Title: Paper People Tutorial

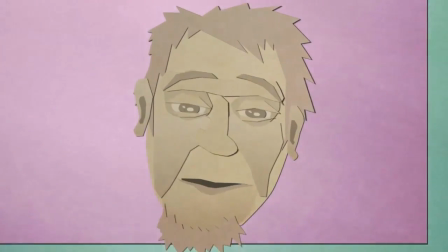0s
Hello, my fellow After Effects junkies. I'm Brandon Ray, but you can call me B-Ray.
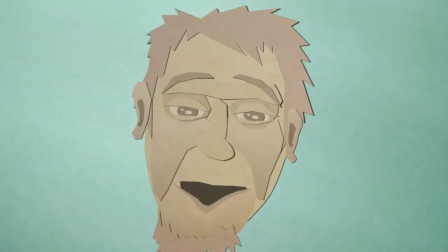5s
The effect I've got for you this week is called the Paper People effect.
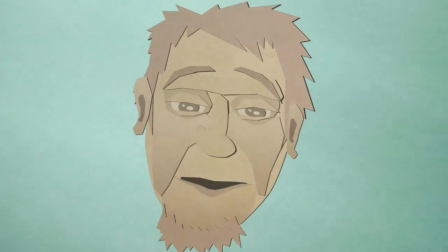10s
I call it that because it's the very effect I use to give my show, Paper People Jokes, its stylistic flair.
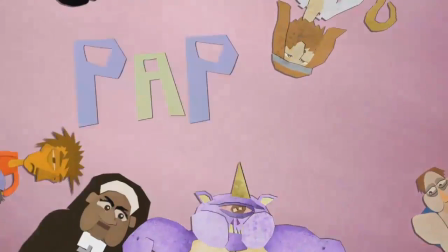17s
I'm assuming most of you have probably never seen my weekly show, Paper People Jokes.
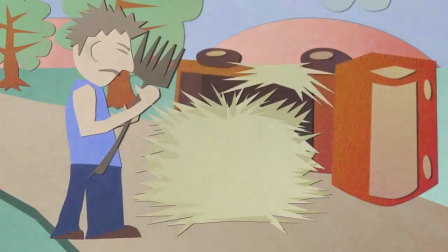22s
So, I'll tell you what effect it's done in.
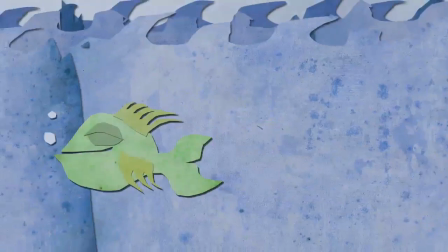26s
It's supposed to emulate the classical construction paper cutout animation stop motion effect.
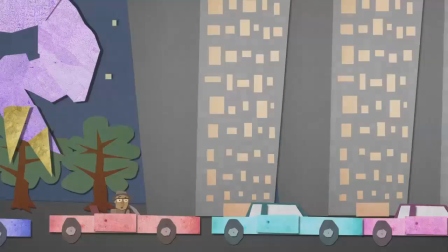33s
And with this little tutorial I'm going to show you this week, hopefully you'll be able to do it in a lot faster amount of time than you would if you did it the old classical way.
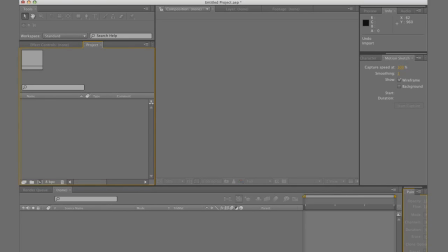43s
Okay, we're going to start out with our new After Effects project and import all of our assets.
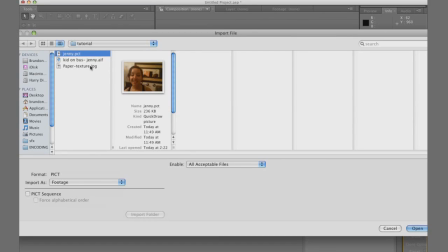48s
My assets are the picture I'm going to rotoscope, audio file, and a paper texture.
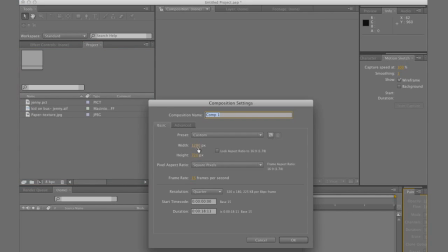54s
So next we'll make a composition. Width 1280, height 720, square pixels, and 15 frames a second. We're going to call it Jenny Face, because that's the name of the joke teller on this week's show, Jenny.
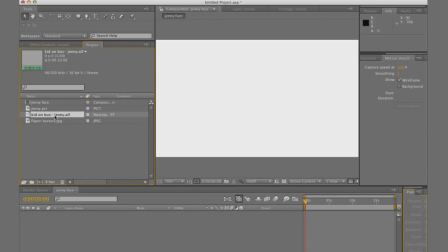69s
So, next we'll drag our assets into the timeline of the composition.
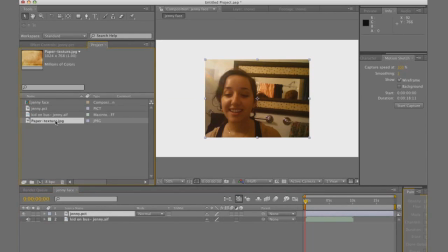76s
We're going to place the photograph on top with the paper texture beneath it.
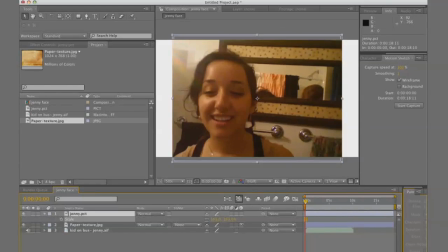82s
And next we're going to scale and reposition that photograph so it fills up the entire frame.
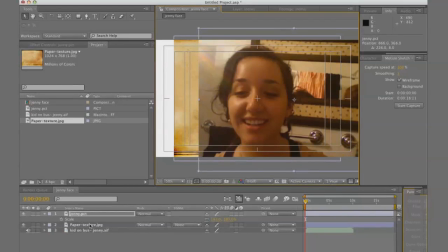89s
Once we do that, we're going to go to the paper texture beneath it because this is what we're going to be using to rotoscope. And we're going to rename it Back of Face because the first layer we're going to cut out is going to be the back of Jenny's face.
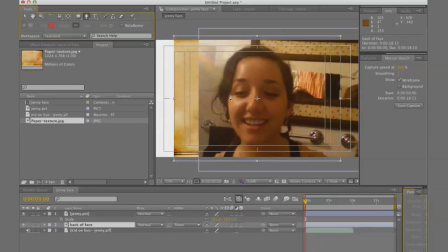105s
So we get the pen tool and we're going to make a rough outline around her face right here. You don't need to be detailed or precise, or you don't need to add curves to it. Part of this paper effect is kind of the rough quality of it right here. So we have this rough outline.
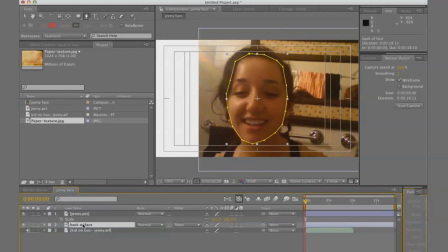122s
Now we're going to make it wiggle as if it's being taken, it's a photo that's being taken pictures of several times.
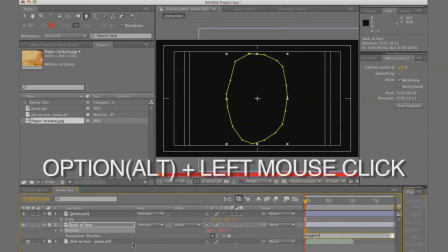130s
So we go to the position value, option click it to add an expression, and add the wiggle expression.
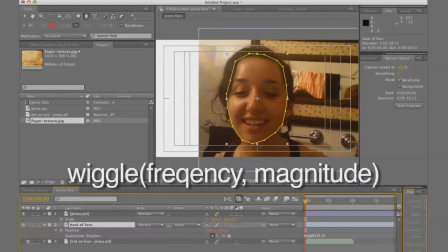136s
This wiggle expression, I added wiggle parentheses 15, 3. That's going to shake it 15 times within a second on a value of 3.
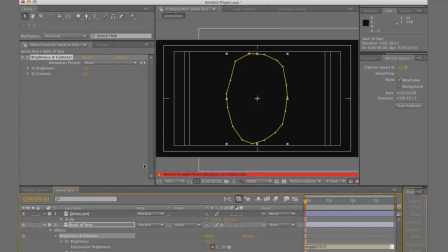145s
And basically, I'm adding this same expression to the brightness and contrast effect that I just applied to the layer.
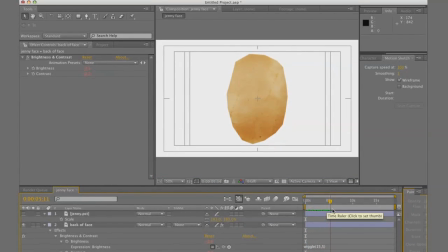153s
But there we go. You see, it gives it a little bit of a flicker and a little bit of movement.
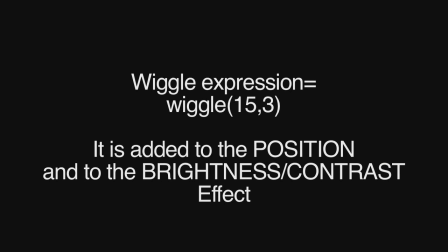160s
So now we're going to add a layer style, the drop shadow effect.
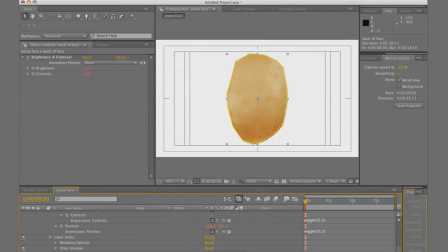166s
Now this next phase, this isn't a necessary step, but it's going to be helpful for what we're trying to do here,
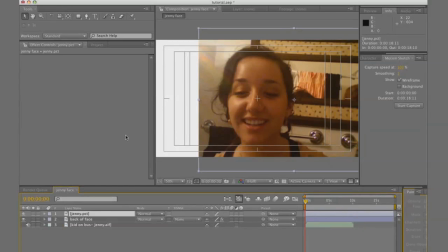172s
because we're trying to isolate the different tones on Jenny's face, the different degrees of lightness and darkness.
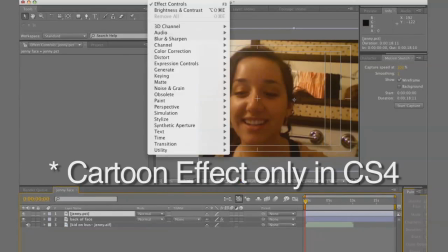179s
So I'm applying this cartoon effect to her photograph, because what that's going to help do is kind of give it a more vectorized look,
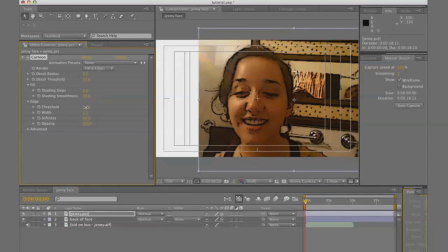187s
where we have these flat planes of highlights, midtones, and darker zones. So it's just going to help me isolate those, because what I'm eventually going to do is, with this paper texture, cut out each of these highlights, midtones,
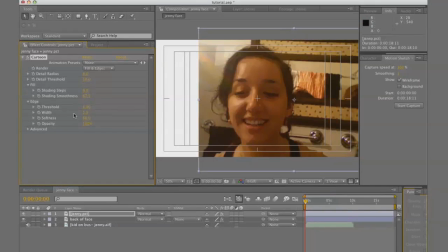205s
and darker areas to give this paper effect to her face.
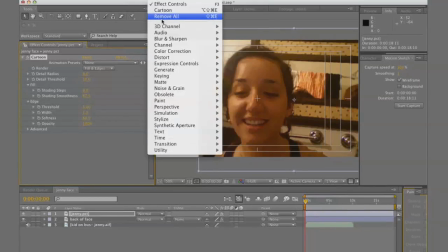211s
So I added the brightness and contrast too.
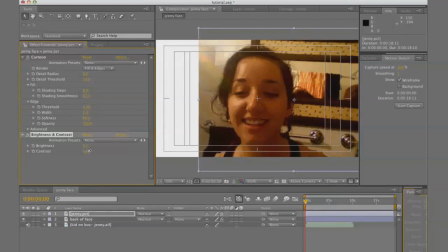214s
And now if we squint, we can definitely see the different zones within her face that are going to give her some... add some form to her face with these lights and darks. So you see, I just duplicated that back of the face layer, and I'm renaming it Face Darkest Zones.
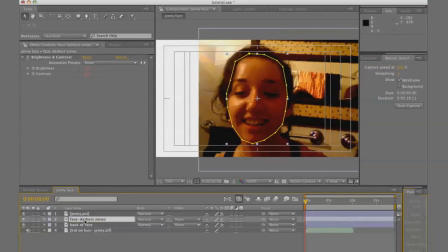232s
And to the brightness and contrast on this layer, I'm going to drop it, the brightness,
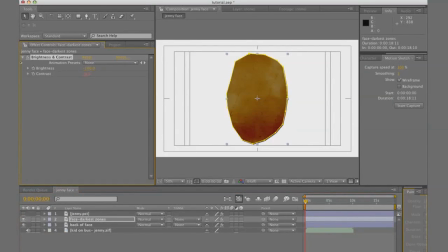237s
all the way to negative 100%, because I want that to be really dark for these deep areas.
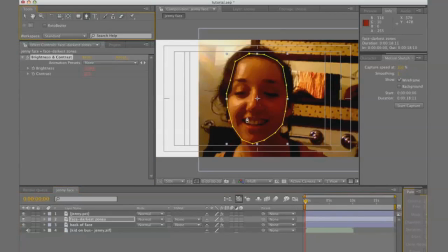242s
And with the pen tool, I'm cutting out the darkest zones I see on her face.